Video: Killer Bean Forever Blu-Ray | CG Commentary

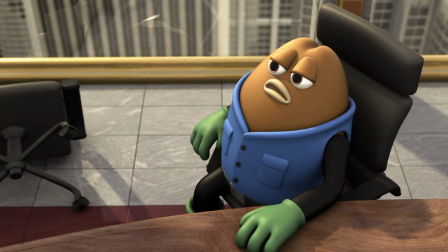Here, breaking through the glass, basically I swapped out a real, like just a polygonal plane with a
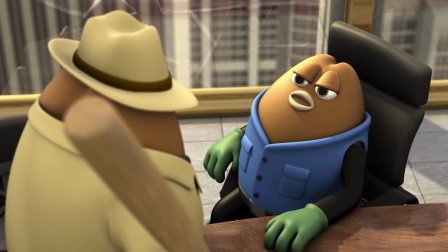group of shards that I had hidden, and I just turned them on, and then I had a baked out
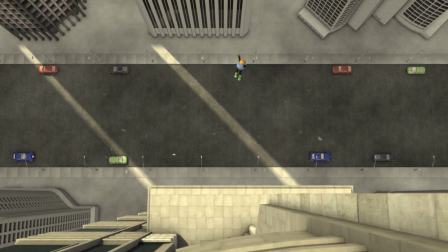dynamic simulation, and I turned it on right when the shards were like blowing out.
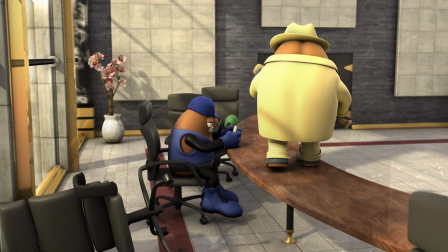It's like a sleight of hand kind of thing.
Go up after this.
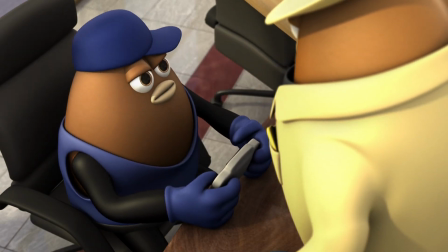So the lighting on the glass was pretty important, especially around the edges of the glass.
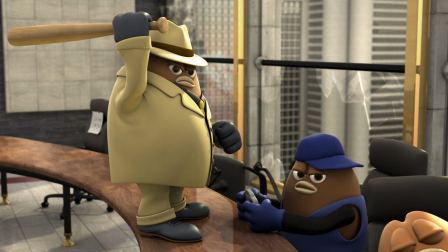So that's why it's really important to get instead of using a flat plane, use like a rectangle that's pretty thin,
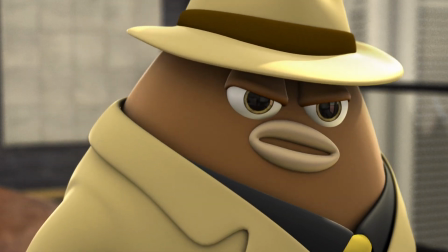so you get thickness in the glass, and definitely have refraction.
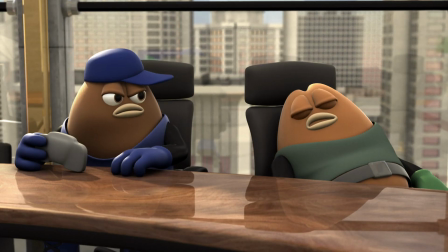So when the light hits it at different angles, especially on the broken glass area, it looks more realistic than just
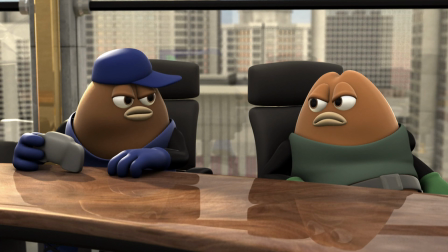like plastic looking or looking really thin.
Making millions of dollars selling weapons.
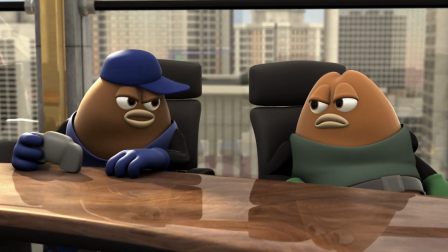If you ask me.
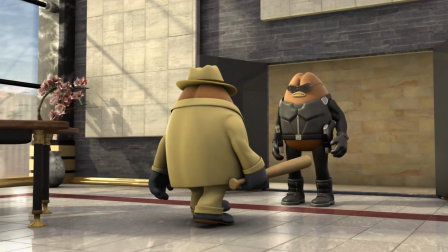Definitely, on a lot of these shots in the movie, I use depth of field or shallow depth of field to my advantage.
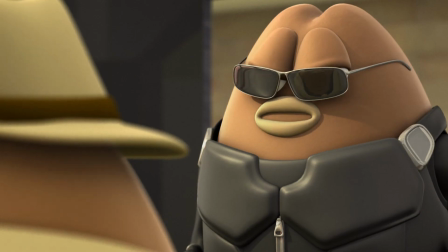Like a shot like this, I want to hide the fact that the beans in the background aren't moving at all.
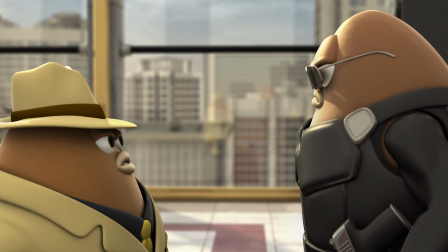You're not really supposed to focus on those guys, so I put them out of focus, and hopefully it works.
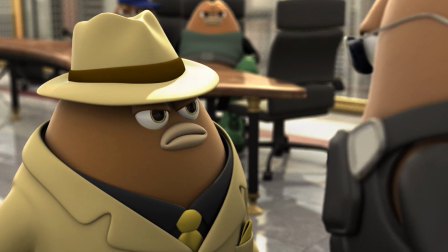That you don't notice that the guys aren't really moving.
Not about the party.
It's all a balance of
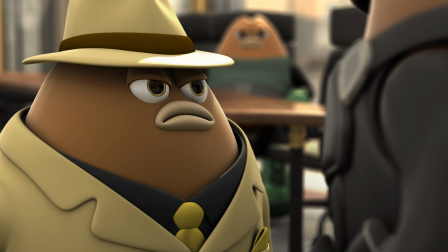what's important to the scene, what's important to the shot, and how much work you have to do to pull it off.
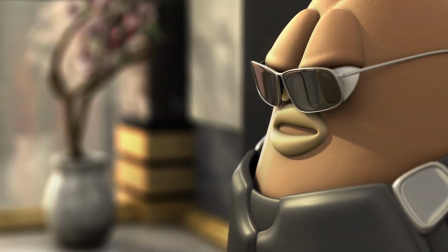Like, I wanted to do the least amount of work possible, and not animating those beans was one of them.
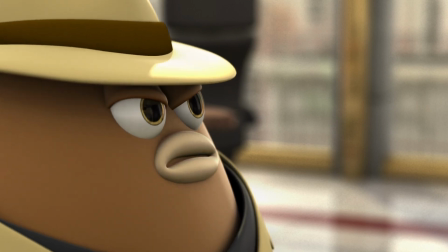Making my camera closer to the character was pretty easy to get the shallow depth of field.
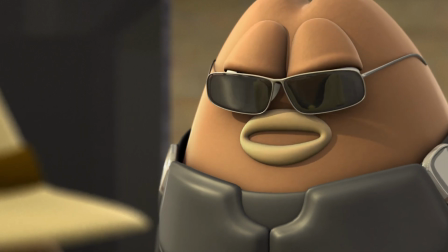I've heard of him before. I know what he can do. Who the hell is he?
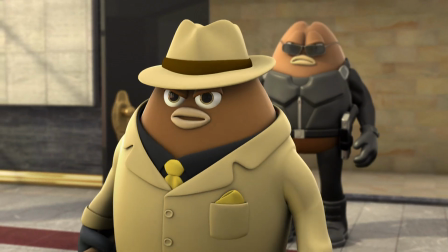Who sent him? Is it the Colombians? Is it the French?
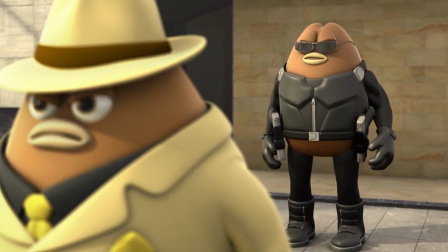So a lot of times, It has to be one of your competitors. when characters are turning around or moving around in the scene,
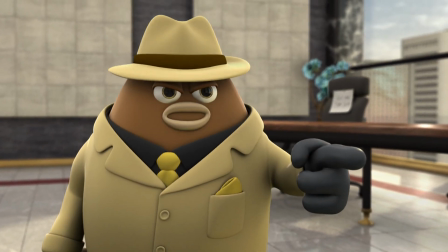You to find I had them turn in a close-up and then cut to a wide shot to show them walking,
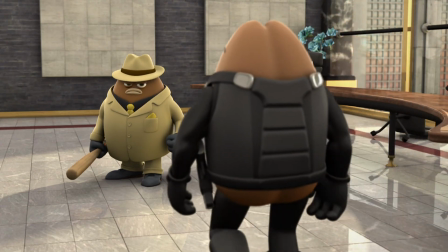because I had a lot of straight walking motion capture,
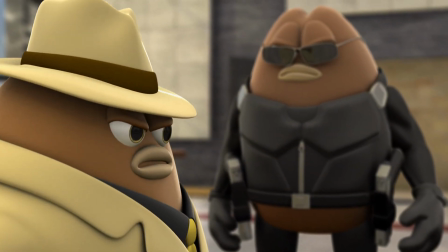but I didn't have a motion capture where the characters were like, walking, turning, and in different directions.
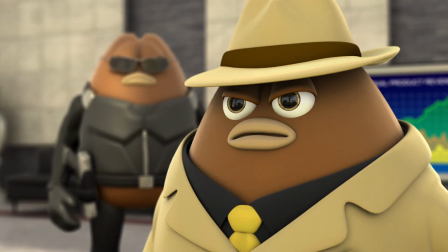Not that much.
So to cheat, I would have them turn in close-up where you don't really see their hands and feet,
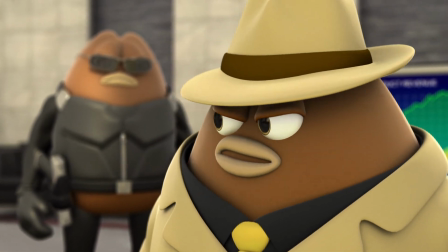and then cut to a wider shot where they're actually walking.
What about Killer Bean?
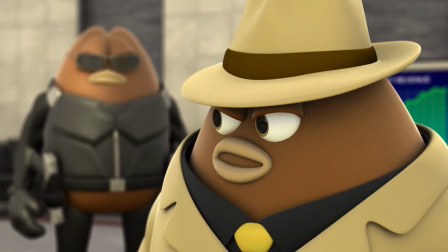Lots of times when I show them walking close up, like their heads and shoulders,
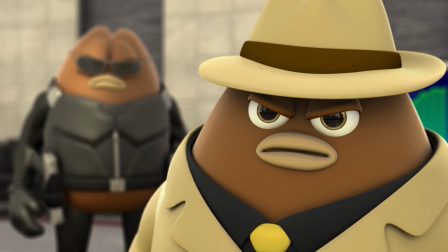and you see their bodies bopping up and down, I don't even animate the rest of their bodies. Like, their feet and hands are basically still, and they're just sliding across.
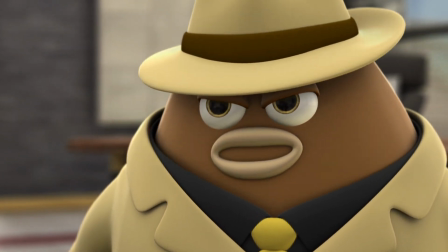I mean, unless you have some
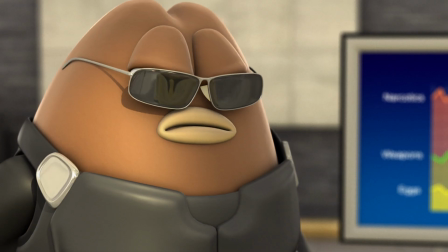object that's going to reflect and you see their bodies in the reflection, nobody's really going to know.
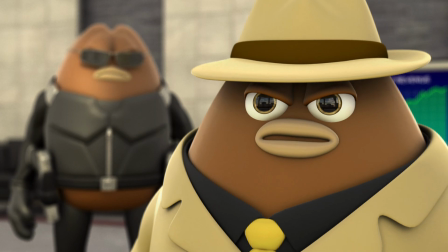Put it on my credit card, okay? Just do it. Yes, sir.
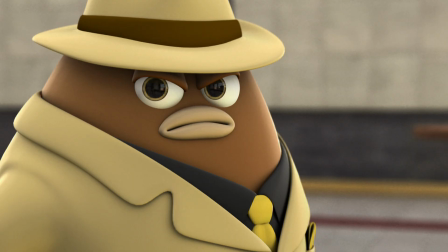Again? Make sure you find out who sent him.
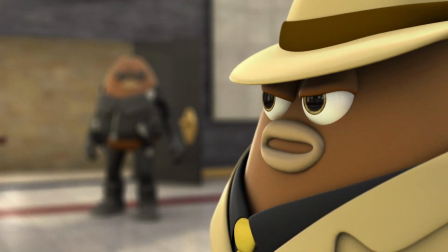There will be hell to pay.
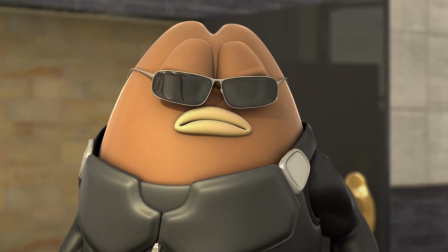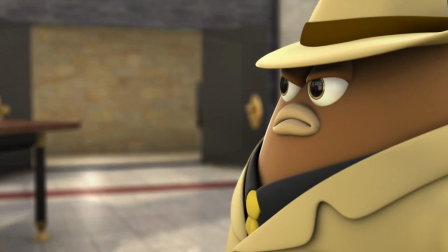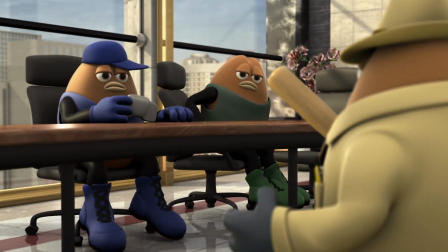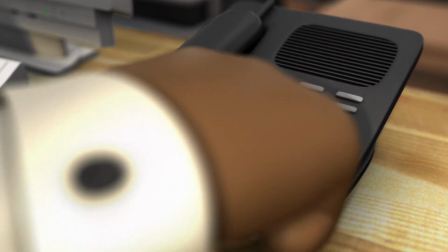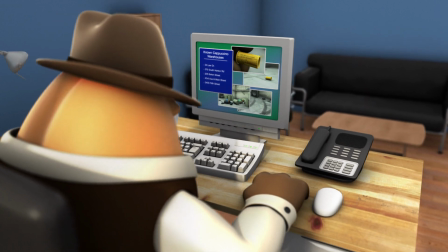So this scene was pretty much the first scene I rendered and animated.
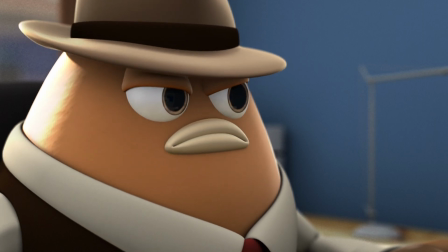I actually went back and re-rendered this later on, about a year later than I first rendered it with.